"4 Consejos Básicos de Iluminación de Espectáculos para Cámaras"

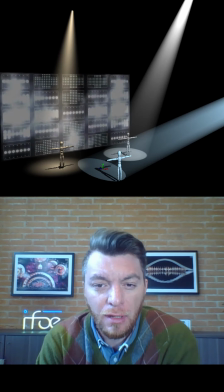[0:00]
Hola gente, buen día, ¿cómo están? Mi nombre es Leandro de Instituto IFOE y vamos a hablar un poquito para los Macayo Tips
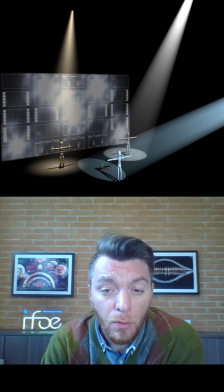[0:07]
de luminarias y diseño de iluminación para cámaras. Ahí, sobre todo, resolución de problemas.
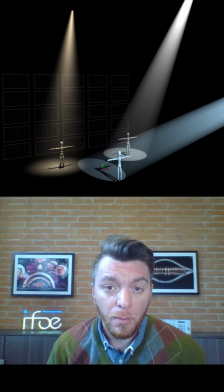[0:13]
El primer tip o consejo que vamos a hablar es estandarizar las fuentes de luz. Muchas veces en los conciertos y obras de teatro que están filmando, sobre todo, tenemos diferentes fuentes de luz. En este caso, puse a la izquierda un par 64, fíjense que tiene un color muy amarillento.
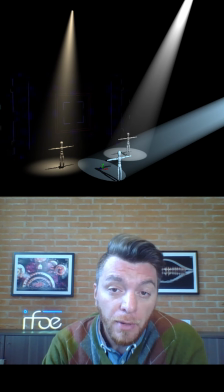[0:33]
Adelante un seguidor con una lámpara de descarga, fíjense que es mucho más fría, más azul. Y por último una luz móvil estándar con una lámpara de descarga bien blanca. Normalmente las cámaras, cuando ven estas diferencias de luz,
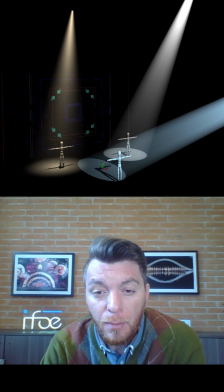[0:47]
lo que hacen es regular, digamos, su balance de color con la fuente más más importante, digamos, si tenemos un frente, por ejemplo, de par 64, el color base va a ser ese amarillento.
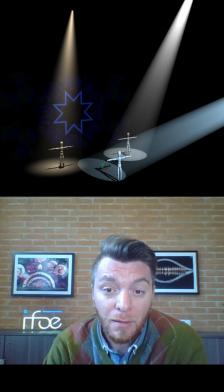[1:00]
Entonces, el seguidor y la luz móvil las va a tomar muchísimo más azules, o sea, se van a ver directamente azules. Así que la recomendación para resolver esto es, en principio, estandarizar las fuentes de luz.
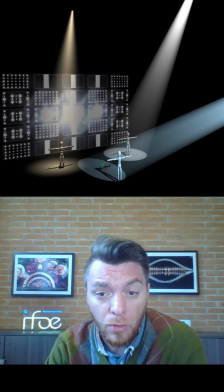[1:14]
¿Cómo lo hacemos? Al seguidor le ponemos un corrector cálido, por ejemplo, un CT.
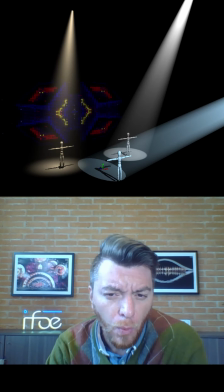[1:20]
Un CTO, digamos un 004, puede ser el filtro que ustedes prefieran. A las luces móviles le ponemos un CTO, las que son de buena calidad tienen un filtro que ya viene estandarizado, así que lo podemos hacer sin problema. Y a las lámparas par 64 generalmente se dejan en low color,
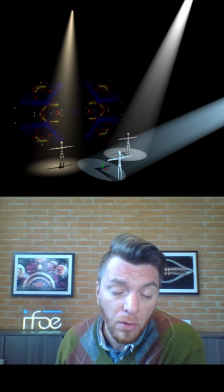[1:36]
pero se pueden enfriar un poquito con un 201 o algún filtro, digamos, que ustedes prefieran, como para que estandarizar.
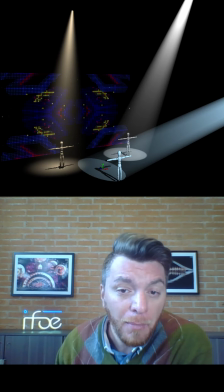[1:43]
Lo importante es que la cámara lo vea todo el mismo color.
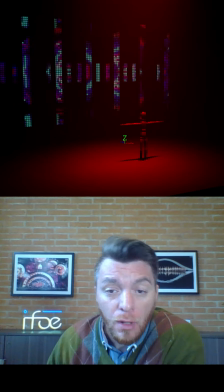[1:48]
El segundo consejo sobre la problemática que tenemos cuando iluminamos, por ejemplo, con colores absolutos. Con LED, sobre todo, sucede esto. Seguramente ustedes lo habrán visto, pero cuando iluminamos con mucho LED azul o con mucho LED rojo, la imagen en la cámara queda muy quemado.
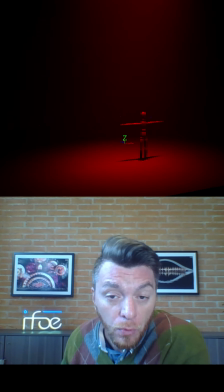[2:05]
Eso es una falla muy común si no están bien calibradas las cámaras. Entonces, un consejo práctico, en principio, tratar de no usar un rojo pleno. Quizás podemos meter un poquito más de verde en la mezcla si son LED,
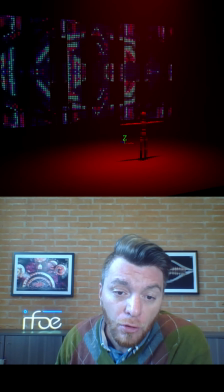[2:19]
pero hay otra forma de cortar el color para que no quede tan absoluto.
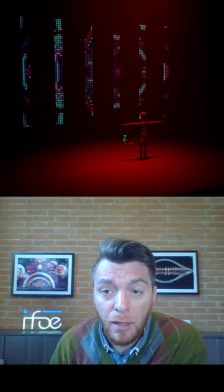[2:25]
Un recurso que utilizo siempre y funciona es poner una luz lateral de tungsteno blanca, puede ser un par 64, no color, y lo que vamos a hacer es iluminar apenitas.
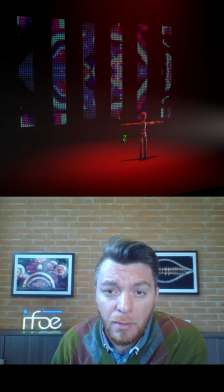[2:34]
Apenitas, fíjense que ahí vamos viendo de costado una luz
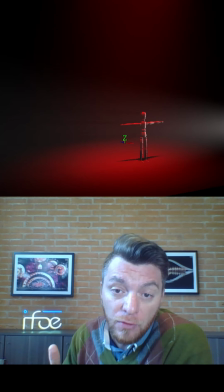[2:40]
que no corte el color completo, pero sí va a dar a los sensores de la cámara un poco más de información para que no resuma, para que no comprima toda la imagen al tener un color absoluto. Con las lámparas, si tenemos un contraluz rojo, por ejemplo, con una lámpara de tungsteno,
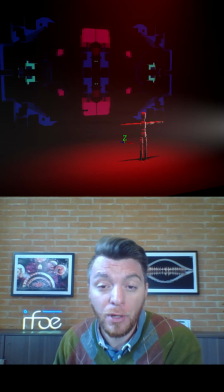[2:56]
no va a quemar tanto porque en la emisión, digamos,
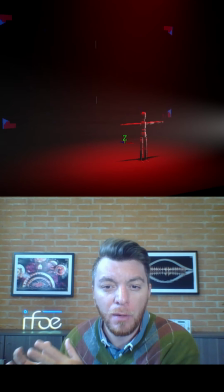[3:01]
lumínica que emite la luminaria va a haber mucho más color,
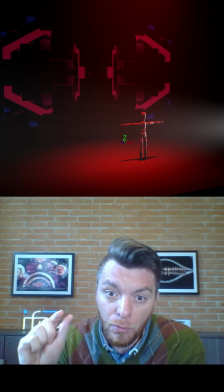[3:05]
digamos, el espectro visible va a ser mucho más amplio que un LED, que es mucho más pequeña la porción de ese espectro visible.
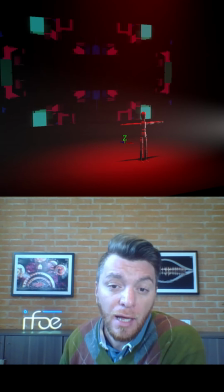[3:14]
Así que siempre es recomendable cortar desde un lateral o de algún lado que ustedes prefieran con una luz blanca.
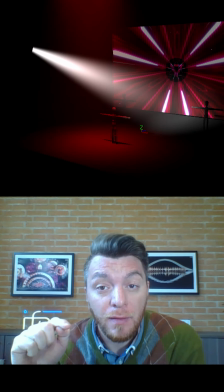[3:23]
Otra cosa muy importante es el tema con las pantallas. Tengan mucho cuidado.
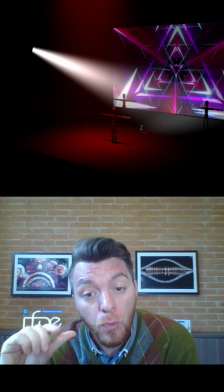[3:28]
Las pantallas siempre tienen que estar muy bajitas, siempre que estamos hablando con cámaras,
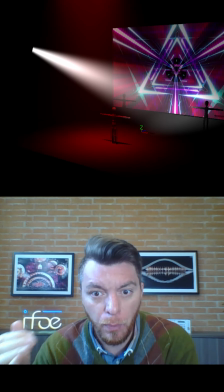[3:32]
muy bajitas porque las cámaras son muy sensibles a esa luz porque viene bien de frente directo hacia la lente.
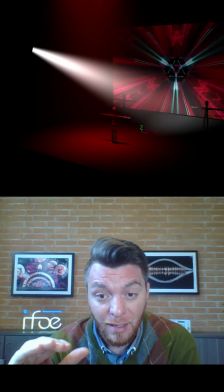[3:39]
Siempre traten de dejarlas bajitas.
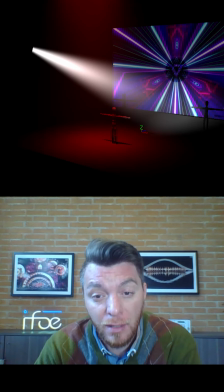[3:41]
Esto va a hacer que tengan que usar menos equipamiento de luz, menos cantidad de luz para de alguna manera emparejar la figura y el fondo. Y les va a rendir muchísimo más, van a gastar mucho menos material. Y otra cosa muy importante es no las iluminen, por más que sean pantallas de LED, traten de no iluminarlas,
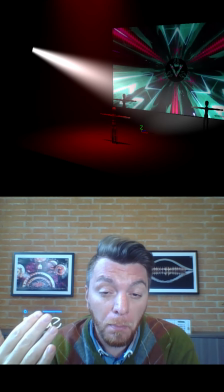[3:58]
porque las lentillas que tienen van a hacer un efecto espejo y eso va a quedar muy raro en la pantalla.